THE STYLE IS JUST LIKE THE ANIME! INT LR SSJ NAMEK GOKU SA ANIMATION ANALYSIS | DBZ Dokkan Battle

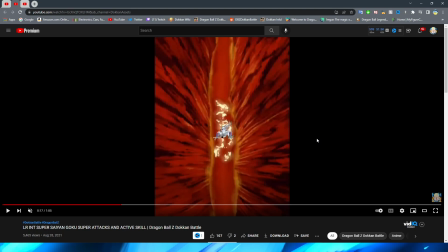1220s
Maybe they do that just because they're trying to focus you in on the section where the enemy is falling in. But I would have liked to see that all over because I feel like it makes more sense for the light to be reflecting off the whole thing and not just the middle of it,
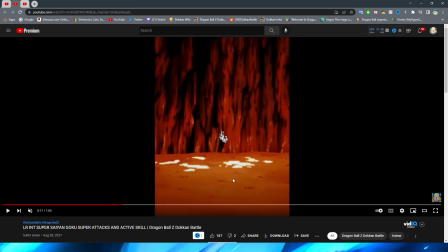1232s
right? But anyway, we have the sprite fall in. again the way that they have the little bits of the lava move really makes this feel like it's magma right and as the enemy hits the ground you have these little lightning effects pop up and man this looks so good right the little splash up
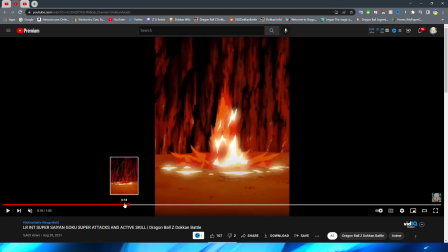1248s
and then of course the explosion there at the end i think they absolutely nailed how lava looked in the namek saga like i saw this for the first time and i was very very impressed with how this explosion effect looked let's take a look at this in the full time speed real real
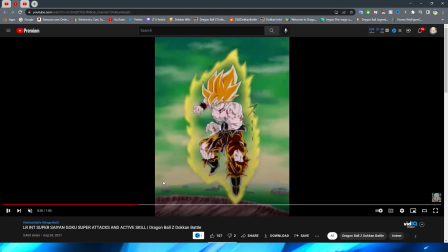1264s
quick this part looks so nice especially like that right i wish it was longer and i wish it didn't fade out so that we could see
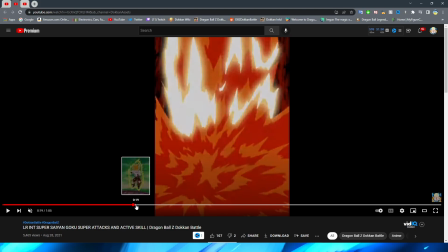1272s
a little bit more of that um but yeah super great job on that section so now of course we move on to the 18 key before anything
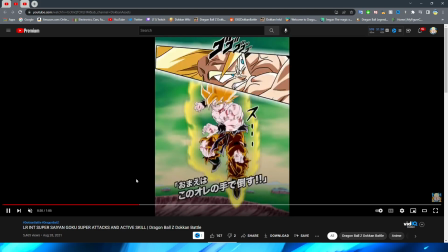1280s
i am so happy that they included this post because obviously this is a pretty iconic namek goku pose so i'm glad that they included it obviously this is also his ssr art as well but i'm glad that they represented it in the actual animation,
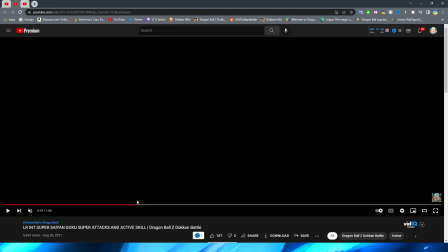1294s
right? So it is pretty cool that you can actually see Goku squatting up into this actual position as the animation begins here.
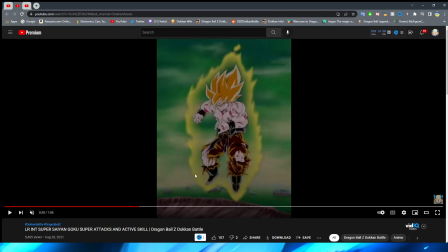1303s
The only unfortunate thing about this is because of the way that it fades in, right?
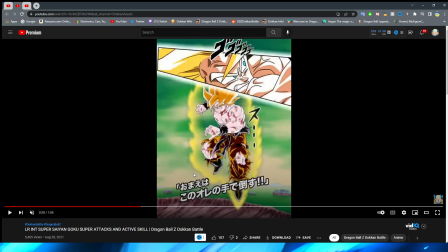1308s
Obviously you don't really get to see it in all of its full glory as long as you could, but that's of course just because the animation is starting up. That's the only unfortunate thing about Dokkan animations fading in right is the fact that a lot of the time that will end up happening where you'll be cut
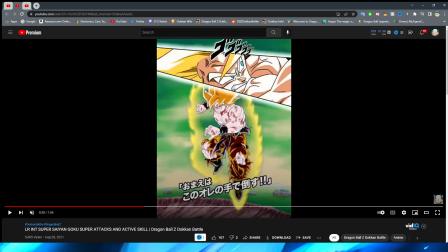1323s
off of a little bit of the animation so we have goku sitting here getting ready to give the beat down on frieza very very nice key effects here by the way i really really like the way that the aura looks surrounded by goku or surrounded by goku surrounding goku rather
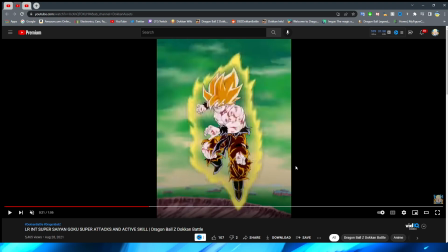1340s
i guess i should say um it looks nice again too the backgrounds look fantastic it is kind of interesting to me that with this part right it is the green skies of Namek and for the 12 key it is the like sort of dark and red skies after the planet is about to explode interesting that they chose to
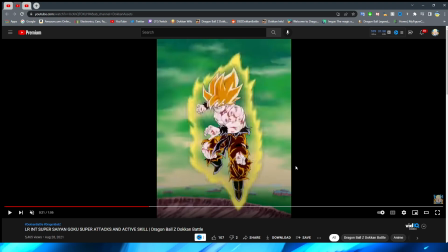1360s
do it that way because I feel like it's a little bit less consistent but maybe what their thought process was on this was if you're getting the 18 key then the additional would follow that's obviously a 12 key and then it would kind of make
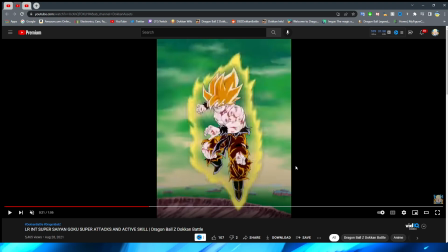1378s
sense chronologically i don't know if they fought that if they thought excuse me that far ahead but if they did that is very good pre-planning on their part okay
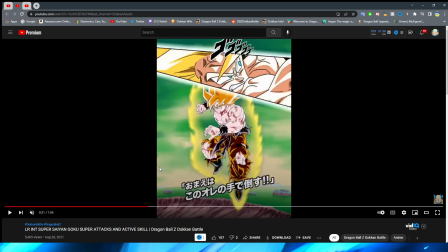1388s
so we of course have goku readied up uh until he bursts forward onto the screen right you literally get one frame
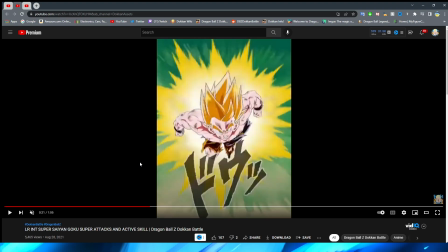1396s
of him in full view like this right before going forward this shot of goku looks fantastic again it would look a little bit better if the video was a small bit higher
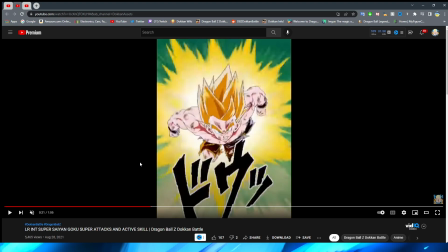1404s
quality for sure um but absolutely fantastic the hair looks good here they do a great job of having the ki really emphasize
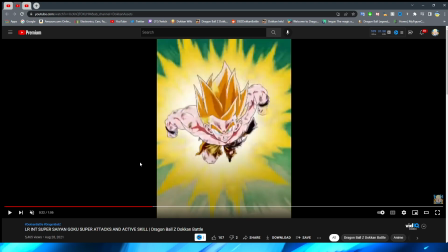1414s
that it's moving like crazy around goku as well they do a great job of emphasize him moving quickly forward right with this whole thing i've talked about this with a couple of essays a lot of animations will have a front-facing shot of a character flying forward towards the camera some of them look better
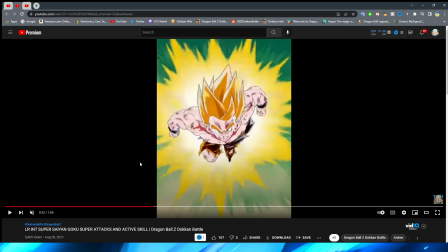1431s
than others but one thing that a lot of the best ones do is where they have the character pulse like this to sort of represent them moving fast and it actually looks like sort of a 3d object right even though that's of course just the pngs moving to sort of give you that optical illusion right
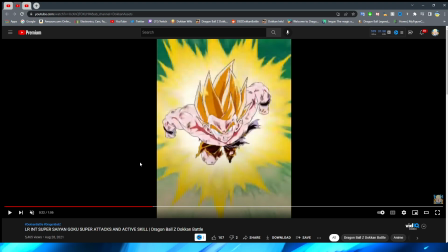1447s
they do a good job of representing that here for sure they also have the minimal movement on the pants again and on the obi belt tassels